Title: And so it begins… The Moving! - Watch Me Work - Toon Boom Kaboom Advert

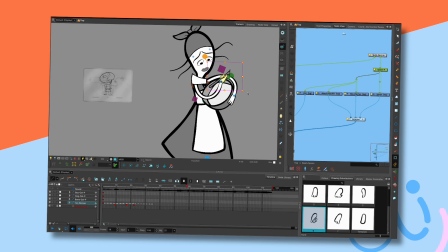[61:40]
And I'm having to really fight against my instincts because I know I would do that, but I can't do it because it's sort of like an automaton where only one part moves and it should be all parts.
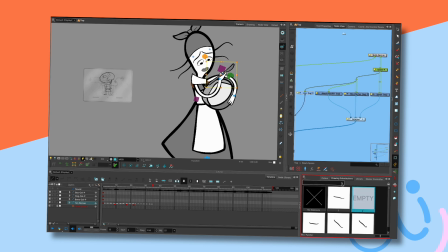[61:54]
So I'm just going to empty that frame. There we are, like that. And I'm probably going to do that, maybe that. There we are.
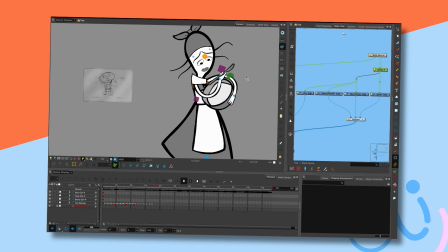[62:10]
So, splot. Now, let me just, what I need as well is for that to come forward. There we go.
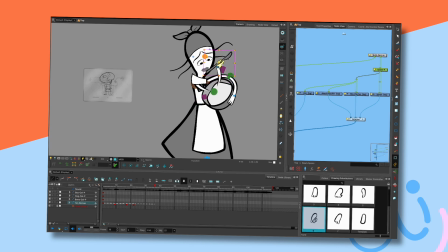[62:24]
I'll just move that forward. And then when it does a twisty thing, I can just get hold of that, I think.
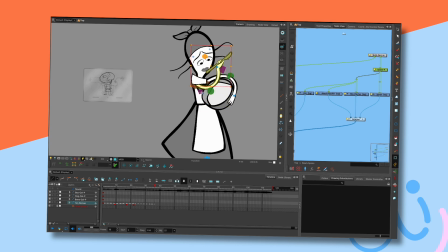[62:30]
There we are. Yeah, this arm technique is new to me, so if there are any issues, how does that render? That's fine. Right, okay.
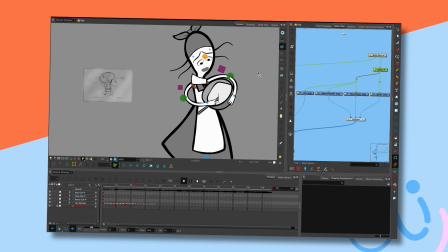Now, when it gets to around there, you want the hand to look more conventional.
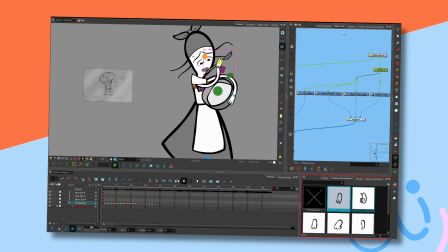[63:04]
So it's be more like that, I suppose, but the other way around. With the spoon also sort of like that. Quite a big movement.
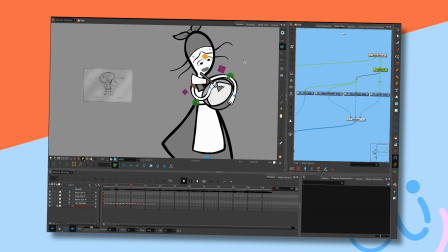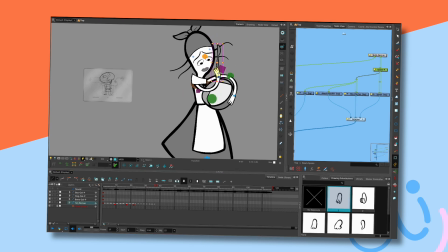[63:24]
She's not particularly happy. So I move the arm back down, move that around again.
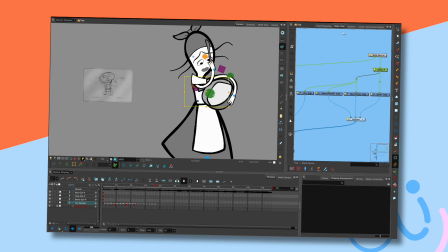[63:36]
Try and pull that so that we're getting a nice... Again, I don't quite know why it's doing this. This is a new technique, that's the reason why I haven't written about it yet,
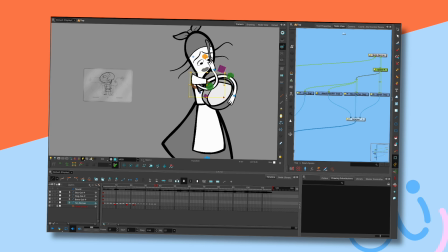[63:54]
because there are still, as I can see, teething problems. I mean, I like it generally.
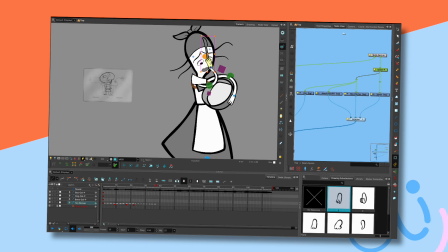[64:02]
I wish that curve deformers work more like this when I use them, because it's made my life a lot easier when repositioning her arm.
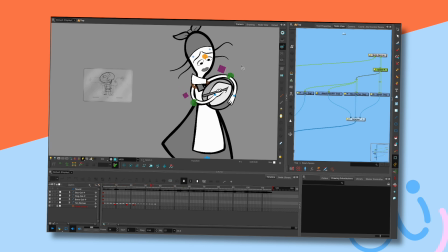[64:21]
And the style of the piece allows for the size changing, so that's, I'm not too worried about it.
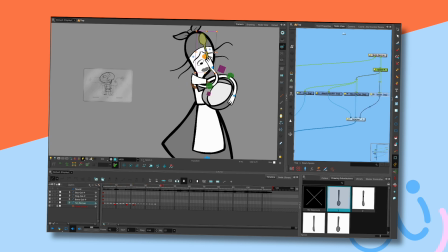Let's get that back.
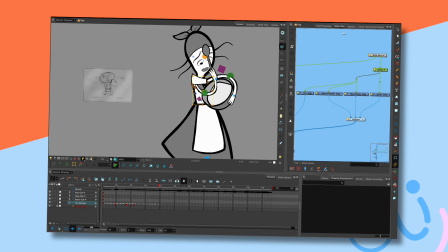[64:40]
At some point I might have to get an old frame back. See what I mean? It's a bit strange the way this behaves. It's a lot better than before I fiddled around with it. I think there's just something getting caught. There we are.
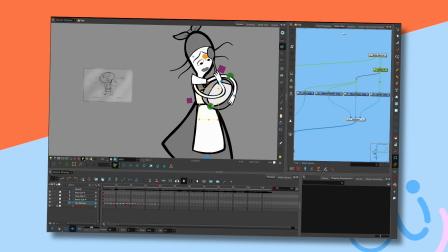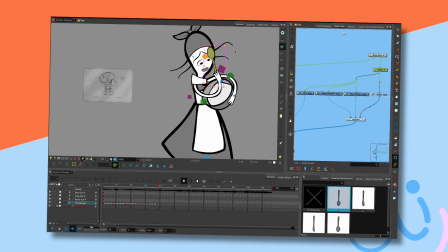[65:00]
But I'll sort of reset it so that I don't get this problem again.
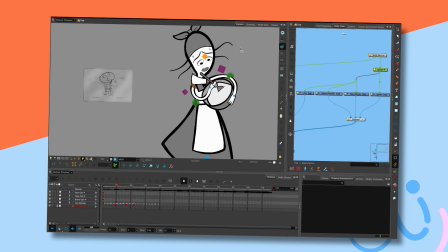[65:05]
Right, okay. Fling. There we go. So nice. Fling. There we are. I want to try and get some sense of her actually holding the flipping thing. That's it. Now let's go back to a frame that I liked.
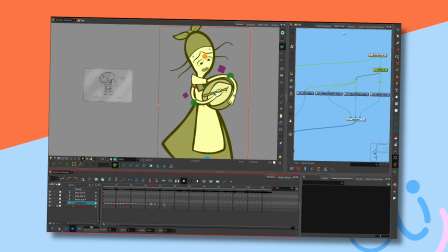[65:25]
So let's just nick that one. Copy and paste, or paste it here. And then we're back again, you see.